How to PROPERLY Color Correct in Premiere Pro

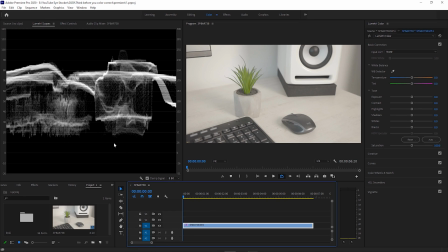0:00 In Premiere Pro, you have this awesome tool called Lumetri Scopes that helps you visualize the brightness and contrast of the clip that is selected. If you don't see Lumetri Scopes at the moment, just head over to Window and choose Lumetri Scopes.
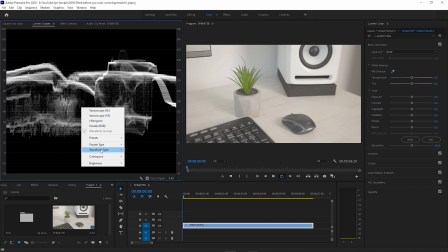0:13 Also, make sure you right-click on the Scopes area and make sure Luma is selected under Waveform Type.
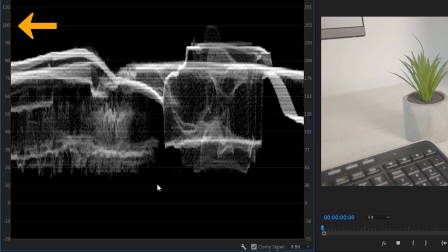0:19 The Lumetri Scopes panel has some indicators that help you see much easier if the image is overexposed or underexposed.
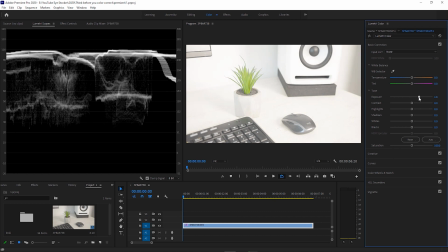0:27 So basically, you need to avoid having pixels peaking at the 100 mark for the highlights or the 0 mark at the bottom for the shadows.
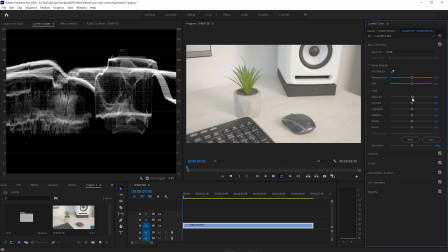0:36 If some pixels reach one of these values, it's not really a big deal. But if you can, you should avoid this situation.
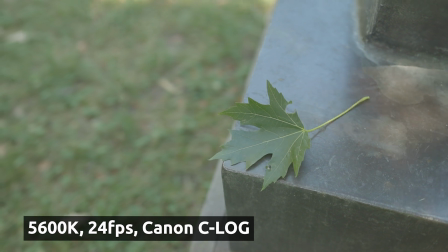0:45 During this video, I will work with a few different examples of clips that I recorded specifically for this video.
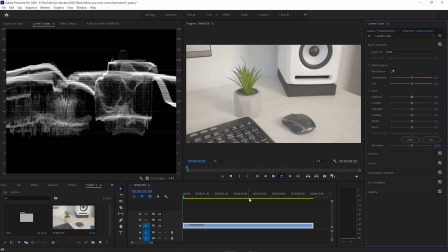0:51 Let's take the first example that was recorded here in my room. In this scene, I have a desk that is almost white in the real world and a speaker that is also very close to white. I also have a keyboard and a mouse that are very close to black, so in this case,
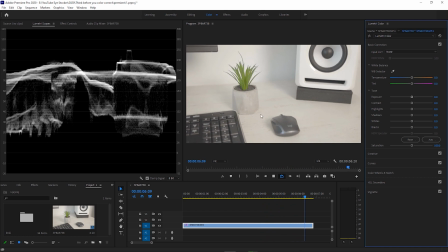1:07 I will need to have pixels close to the 100 mark in the scopes as well as pixels that are close to the 0 value.
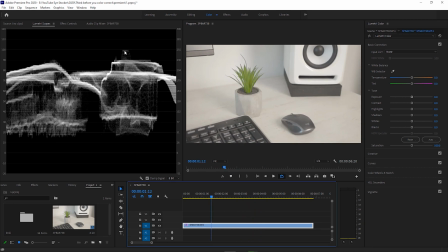1:15 On the scopes, you can see that I already have some pixels that are very close to 100, and that's because I have a reflection on the speaker right here in this area. I first bring down the black point using the slider, and you can see how the dark pixels are getting closer to the 0 value.
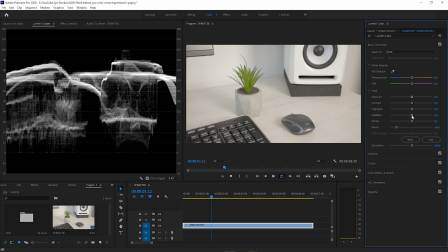1:31 I also take the shadow slider and bring it to the left, and I'm constantly checking the scopes in real time on the left side of the screen, but also the image preview to see what I'm doing.
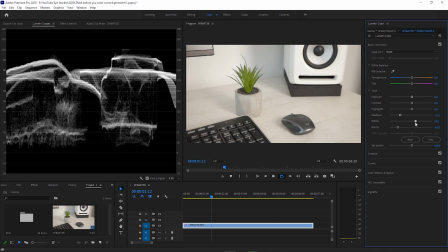1:43 Now let's push up the white parts using this slider until on the scopes I see pixels coming pretty close to the 100 mark. Just make sure you don't push it too hard because you'll start peaking in the highlights.
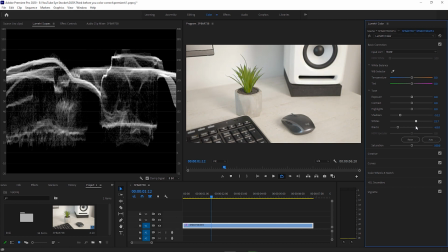1:56 I could just let this clip as it is with a neutral contrast, but I like a more contrasty look. It's a personal preference, by the way. So I can just take the contrast slider and push it to the right.
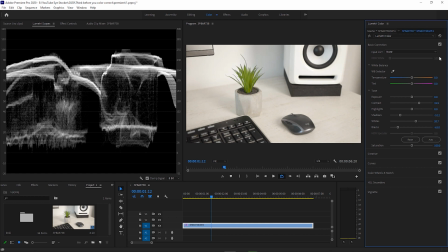2:08 You can instantly see that the objects stand out more, and you also start to see more saturation in the colors, in this case, in the greens. So if you like this look, you can go with this procedure.
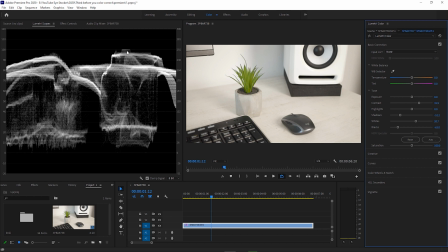2:20 In this scene, pushing the pixels close to the 100 mark in the highlights was justified because those objects are white in the real world,
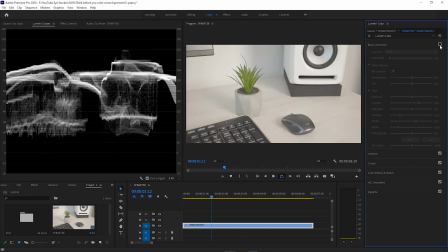2:29 and the same thing with the black objects. Here you can see a before and after I made the correction of this clip. And now before we continue, if you feel some value in this video, make sure you hit the thumbs up because that will help me. And also tell me in the comments if you usually spend time or not with the color correction.
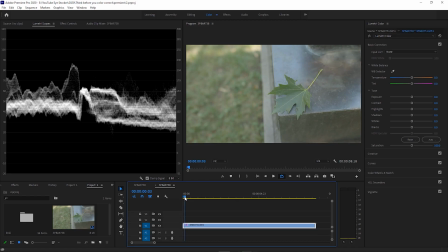2:49 Let's go to the next example now. As you can see in this shot, we don't have any white or black objects, and this thing is reflected in the scopes as well. All the information is somewhere in the middle between 30 and 70.
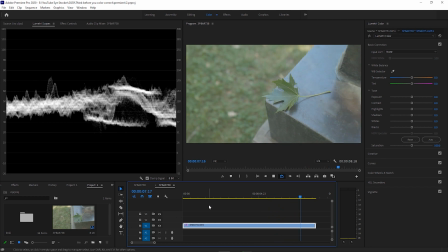3:03 I recorded this shot in the shade, and this is why I need to think more now before adjusting the blacks and especially the whites. I need to create contrast, but I don't need to get close to 100 for the highlights.
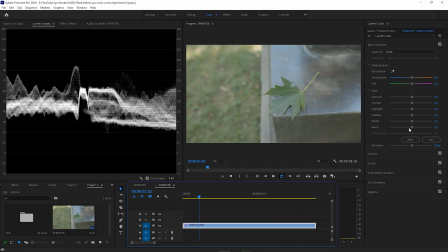3:16 So let's adjust the black point first, and then the shadows.
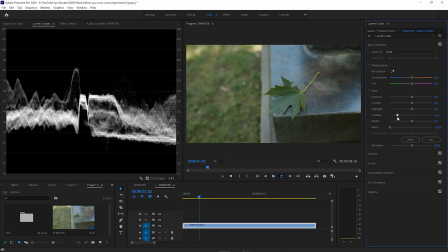3:21 As you can see, I stopped around the 10 value on the scopes, and that's because the shadows are softer, and I don't necessarily need to have very dark shadows in this case. And because I don't have white objects in the scene, like I said before,
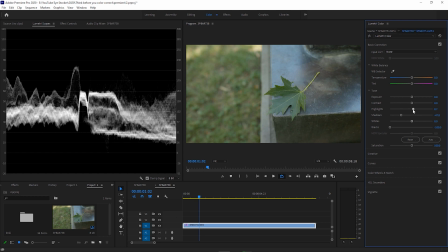3:35 I don't need to push the whites and the highlights until they reach 100, because that would be unnatural for this scene. So I will bring back these sliders to 0 and then push them gently to the right until the footage looks natural.
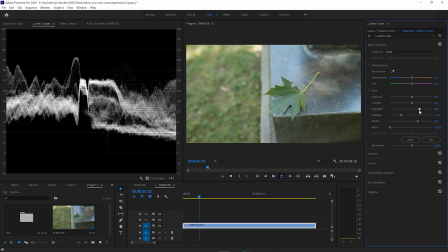3:50 If I feel that I need more contrast, I can use the designated slider to make the image more saturated and create, let's say, a more punchy look, a more contrasty look for this image. Here is the before, and here is the after. Again, a pretty significant difference.